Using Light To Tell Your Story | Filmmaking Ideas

Hey, what's happening everyone? Welcome back to the channel. My name is Ryan, and today I wanted to talk about 3 simple lighting techniques to help drive the narrative in your stories.
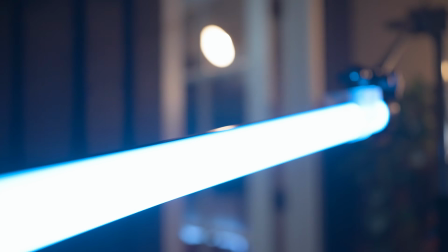Lighting is a key element in telling any type of story, whether it's to create some mystery or to create a scare.
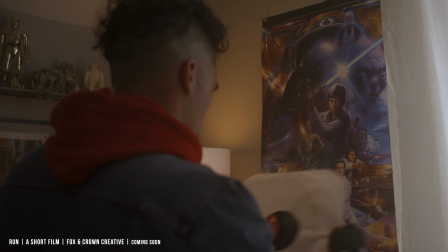0:20 Lighting is a very powerful tool, and if used properly, you could really drive the narrative of your stories.
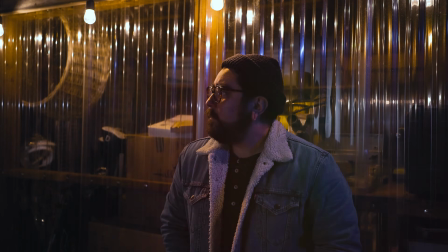0:26 Okay, so let's get into it. Using practicals to motivate your lighting. Basically what this means, in this case, I'm using my market lights out in my backyard to use as the motivation for the lighting setup I'm about to show you.
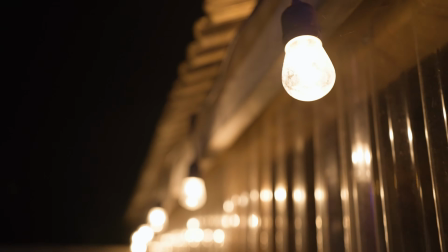0:37 I really loved the way this looked, so I took a photo and analyzed that.
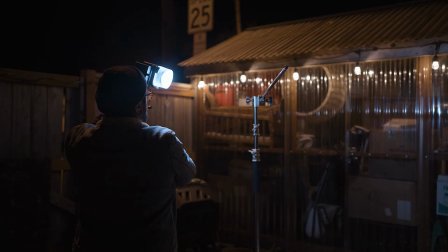0:41 And here's what I came up with. And I used my Amaran 60X as a filler light and set it at the same temp as the market lights. I thought about using my Light Dome Mini softbox for this because it was easy to take with me and it wouldn't be a pain to set it up and tear it down because, again, we're trying to go for a more simplistic lighting setup.
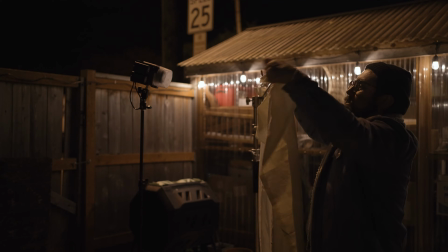1:00 But instead, to make it a little easier, I decided to bring some scrim. I used unbleached white muslin.
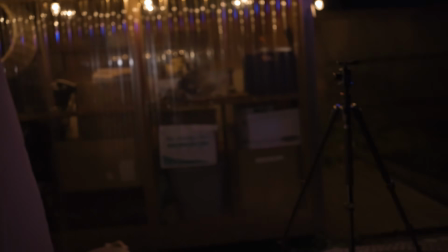1:06 I get this for about 10 bucks a yard. However, you could use any kind of bed sheet or shower curtain and it would work all the same.
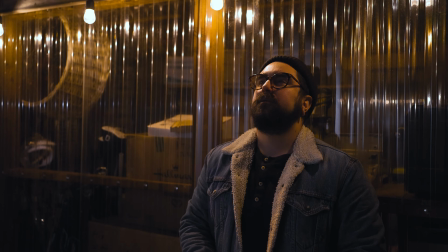1:12 Here's what it looks like without the scrim, and here's what it looks like with the scrim and the Amaran 60X a good distance behind that. Because there wasn't any moonlight and it was cloud cover mostly, I had to emulate the moonlight.
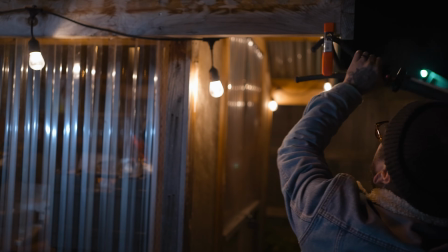1:24 But to emulate that moonlight, I decided to use my Ambit Full A2 tube light, set it to a cool setting,
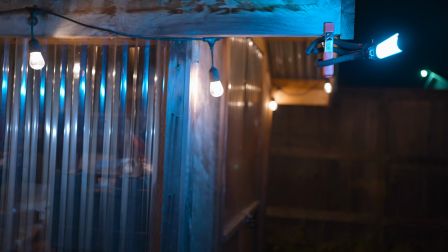1:29 and I wanted to set this up a little higher than myself, than the subject, to emulate the moonlight falling down.
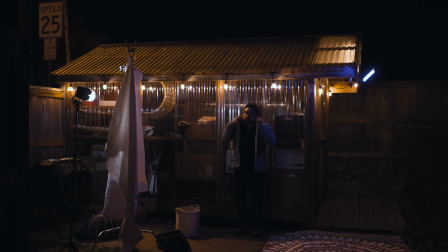1:36 Here's a final result of the entire setup, light by light. Here's the shot with just the market lights.
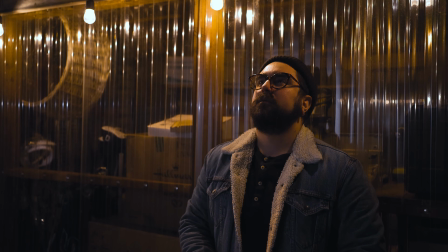1:42 Then we add in the Amaran 60X as our filler, and then the emulated moonlight to complete the look. I really enjoy this look, and the best part about the whole thing is that it was super simple to set up and it didn't have to break the bank.
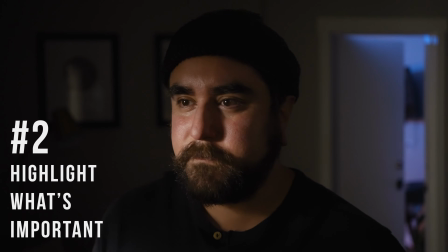1:54 Okay, lighting setup number 2, the highlighter, or at least that's what I'm calling it. This is used in a lot of Hollywood films, and basically what this means is to highlight the most important subject or thing in your scene.
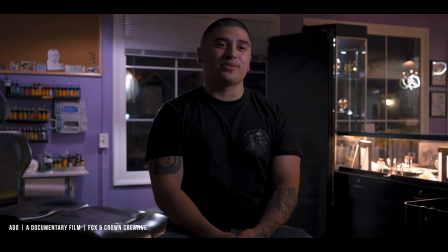2:07 There is a lot going on in any given scene, and if you want your viewers to keep track of what's important, make sure you're highlighting that thing or person in your scene.
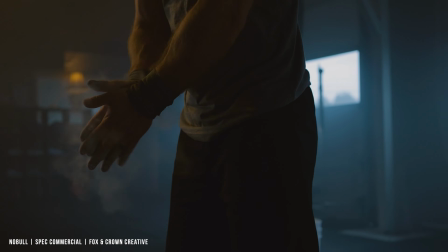2:16 Maybe it's an object that your character is holding or a facial expression that you want your viewers to catch.
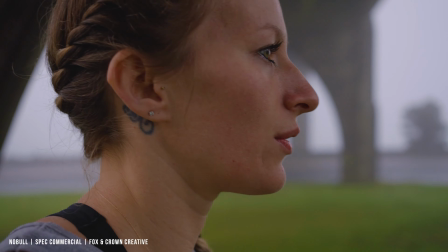2:21 Either way, it's important to highlight these things and make sure everything else around are in the dark.
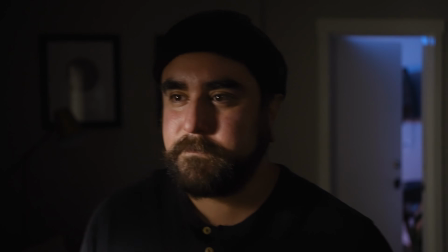2:25 Here's a quick scene that I put together where you see me walking up to the light, where you can only see my eyes and my facial expressions. With this scene, I was hoping to create a bit of mystery for the one character. You don't know if you can trust him. I wanted to create all of this mystery just by using the lighting alone. This is a really simple setup, and also another one that you could do very inexpensively.
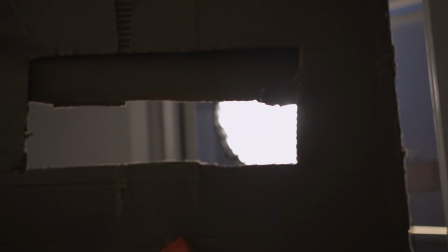2:44 For the lighting, I used my Amaran 61X again, and I put that behind a cardboard cutout so that I was only getting the light on the character's eyes.
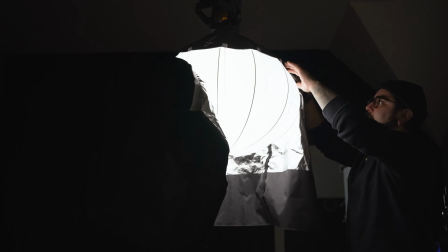2:52 I also used my Aperture 120D Mark II with the lantern light and the skirt,
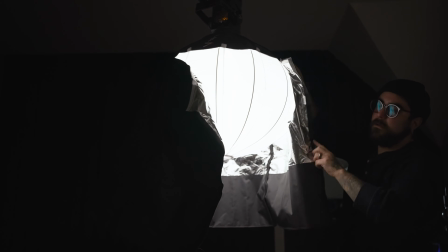2:57 so that way I didn't have any spill on the background behind the character, and I was only focusing on the character himself.
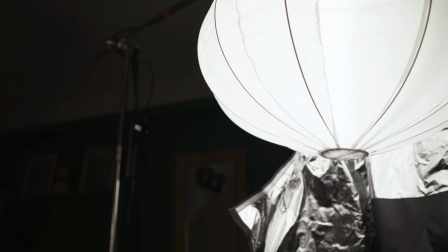3:04 I wanted to have a bit of fill, but also keep him in the shadow, but control how much shadow I was placing on the character. And then finally, I used my Ambit Full A2 tube light once again, setting it to a cool setting and then putting it in the room behind the character, turning off all of the other lighting to add a little bit of color contrast as well. There's a lot of lighting going on here, but you could also do this at a much lower price point.
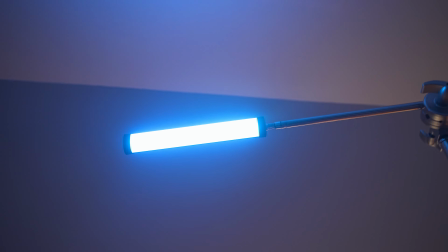3:27 If you wanted to eliminate all of that, you could just use the Ambit Full with the cardboard and still get a pretty decent result.
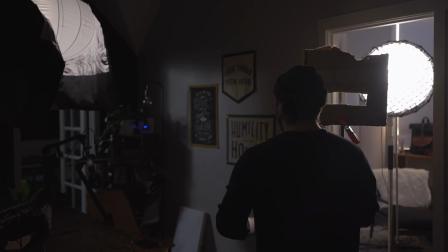3:33 Okay, and here is what that whole setup looks like light by light. We're using the Aperture 120D with the lantern light.
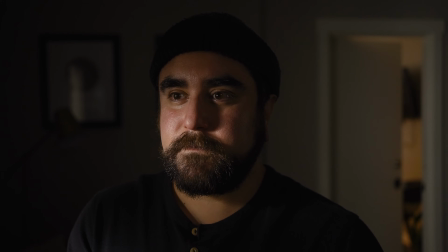3:41 After that, we add the Amaran 60X with the cardboard cutout.
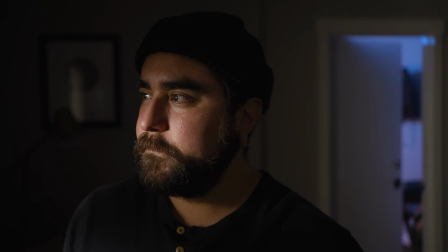3:46 And then we have our Ambit Full A2 in the other room just to give off a bit of cooler light in the background.
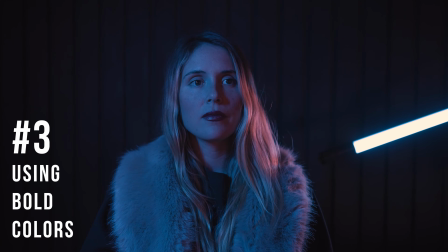3:52 All right, and now for our third and final lighting setup, bold colors. Using color can really set the tone for any scene.
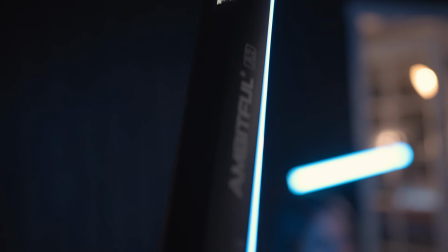3:58 There are a lot of films that use bold colors in their films to kind of drive the
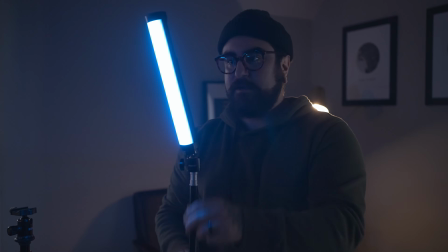4:03 narrative of their scene and direct the viewer down the path of the story that they've written.